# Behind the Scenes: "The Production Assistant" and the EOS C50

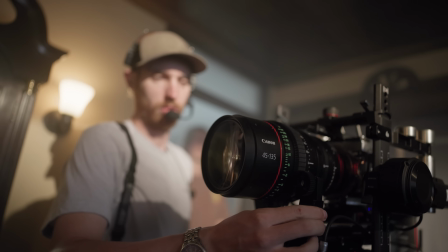4:12 We've got a lot of haze. We're shooting on the Canon flex zoom, getting a really nice vintage looking image, something that feels textural and of the era.
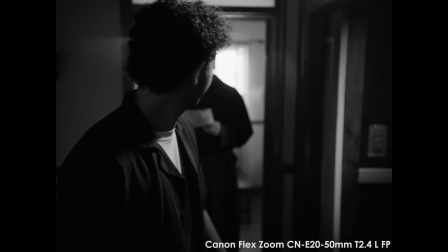4:20 Opening a casino royale, that's all in black and white. Skyfall, the way Craig is lit, that's how we did like the Charlie bar lighting.
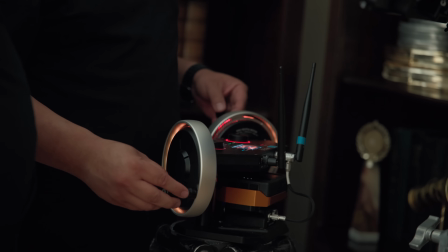4:26 We have this really intricate dolly move with a remote head. It was amazing that the two Canon FlexZooms are the same size. We were using a longer zoom, but we needed to go wider.
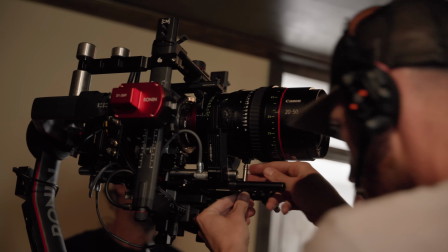4:35 Traditionally, that changeover could be really difficult on a gimbal, but because they're exactly the same weight and same form factor, the changeover was like a minute.
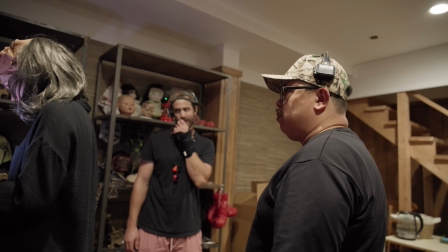4:44 Yeah, so you'll turn... It's all here. I saw you.
Hello?
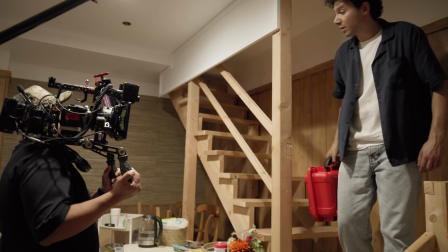4:51 Anybody here?
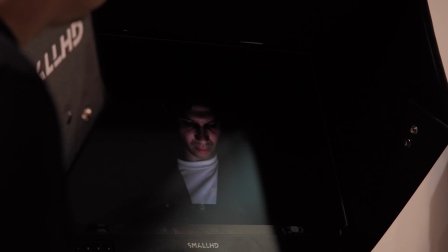4:55 Lights. We got to test some of the low-light capabilities of the C50. The dual-base ISO 800 and 6400, which is a great range to allow, you know, different lighting conditions.
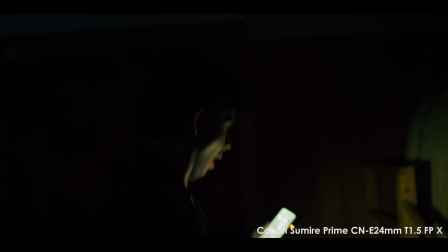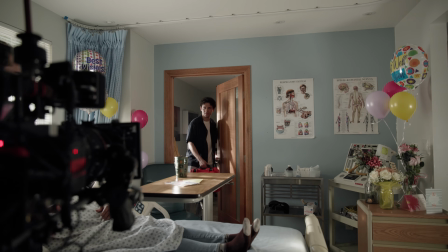5:13 The hospital scene, we wanted to test one of the new features of the C50.
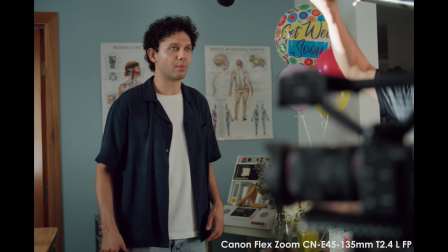5:17 The open gate 3x2 mode allows you to use the entire height of the sensor.
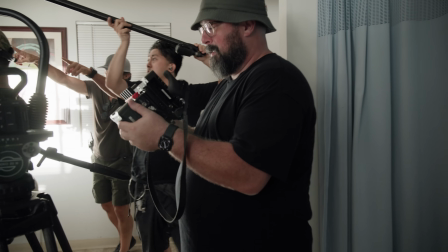5:23 Having that extra height, you just have a lot more options. 16 by 9, 9 by 16.
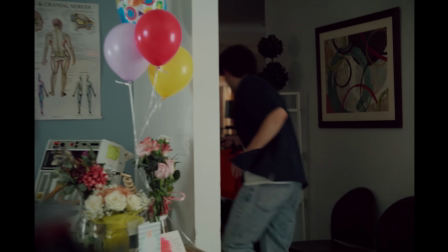5:28 Some people just like the more square aspect ratio. 3-2 is basically doing 4-3. Yeah. Like 4-3 is coming back in. Like everyone who shoots film is shooting full gate, like at me. Then we're doing the courtroom here, a really quick shot.
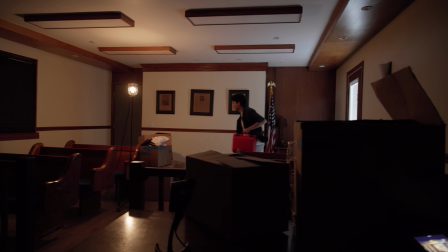5:39 And it's the man dash to the finish, to the sunset. Just waiting for that sunset shot and um... No, you're out of line! I'm out. Bye!
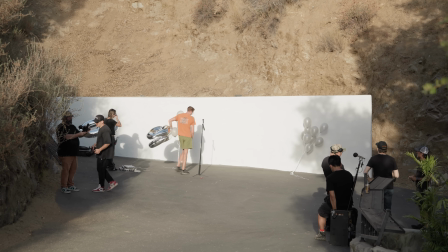5:50 Right now we're doing more like stuff for like a way of influencer or a content creator would use a scam. One big thing we're doing is we're shooting out 120 frames in 4K. You have to be right on top of each other's lines.
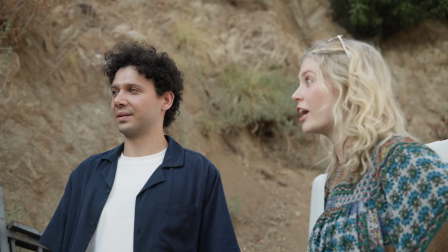6:02 Because every second of the gap becomes five seconds. We're filming in slow motion.
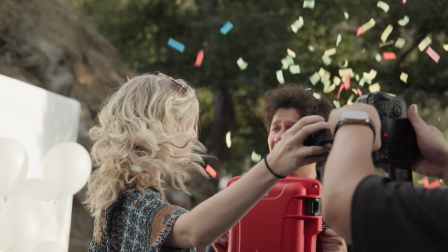6:09 And in order to get that to sound right, we then have to have the actors talk in slow motion.
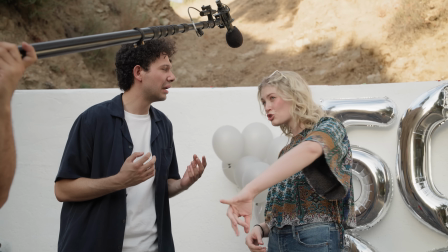6:19 Wrong set, dude. Try up the hill.
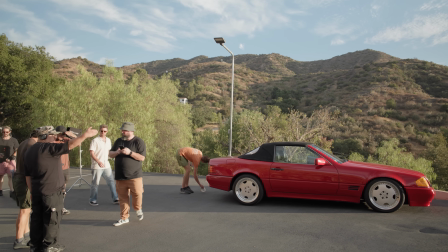6:26 I camera up at 7.35. The sun is going down. Right there.
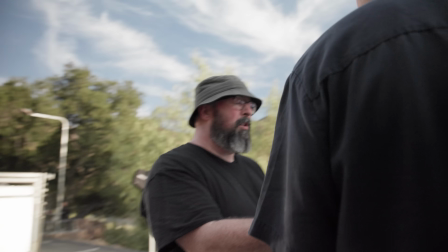6:31 We don't have too much time. I think the thing that we've got to solve is you getting the camera out of the case.
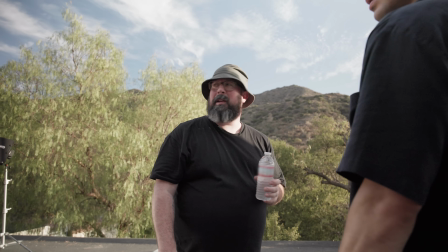6:37 Yeah. Maybe someone hands me it, like, off camera. Yeah, I think we're going to cheat it. We're going to do maybe three of these, and then we've got to be done.
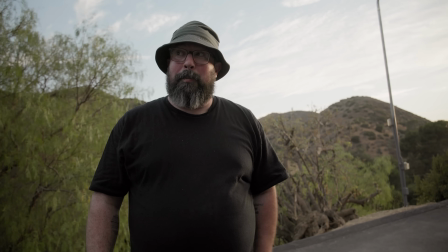6:43 We've got to wrap in ten minutes. The pressure is on.
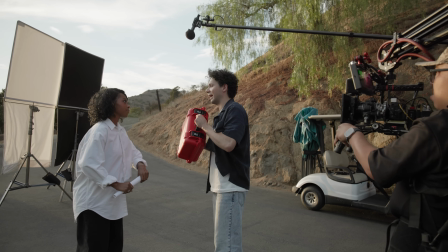6:49 Are you sure this is for you? Because I have been literally everywhere. We're losing sun.
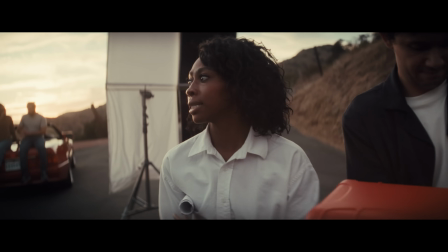6:55 We've got about 10 minutes. Come on. Where's my DP? Does anybody have eyes on my DP?
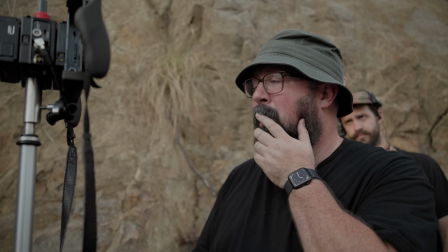7:01 Please tell me you know how to use this thing. I got you.
He's the shade.
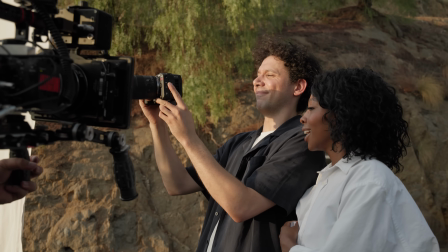7:08 Action. Alright, thank you. Alright everybody, that's a wrap.
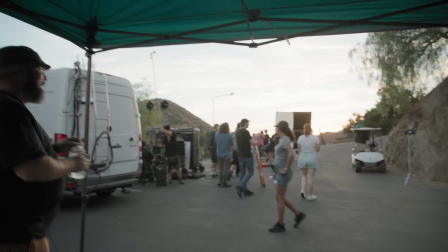7:15 Thank you, guys. Nice job, everyone. Let's go. Nice job, everyone. Nice job.
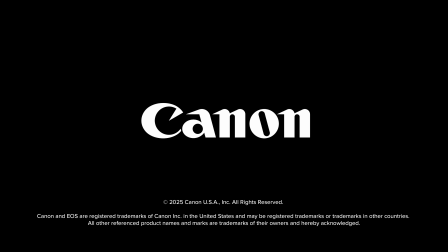7:21 Nice job. Nice job. Nice job.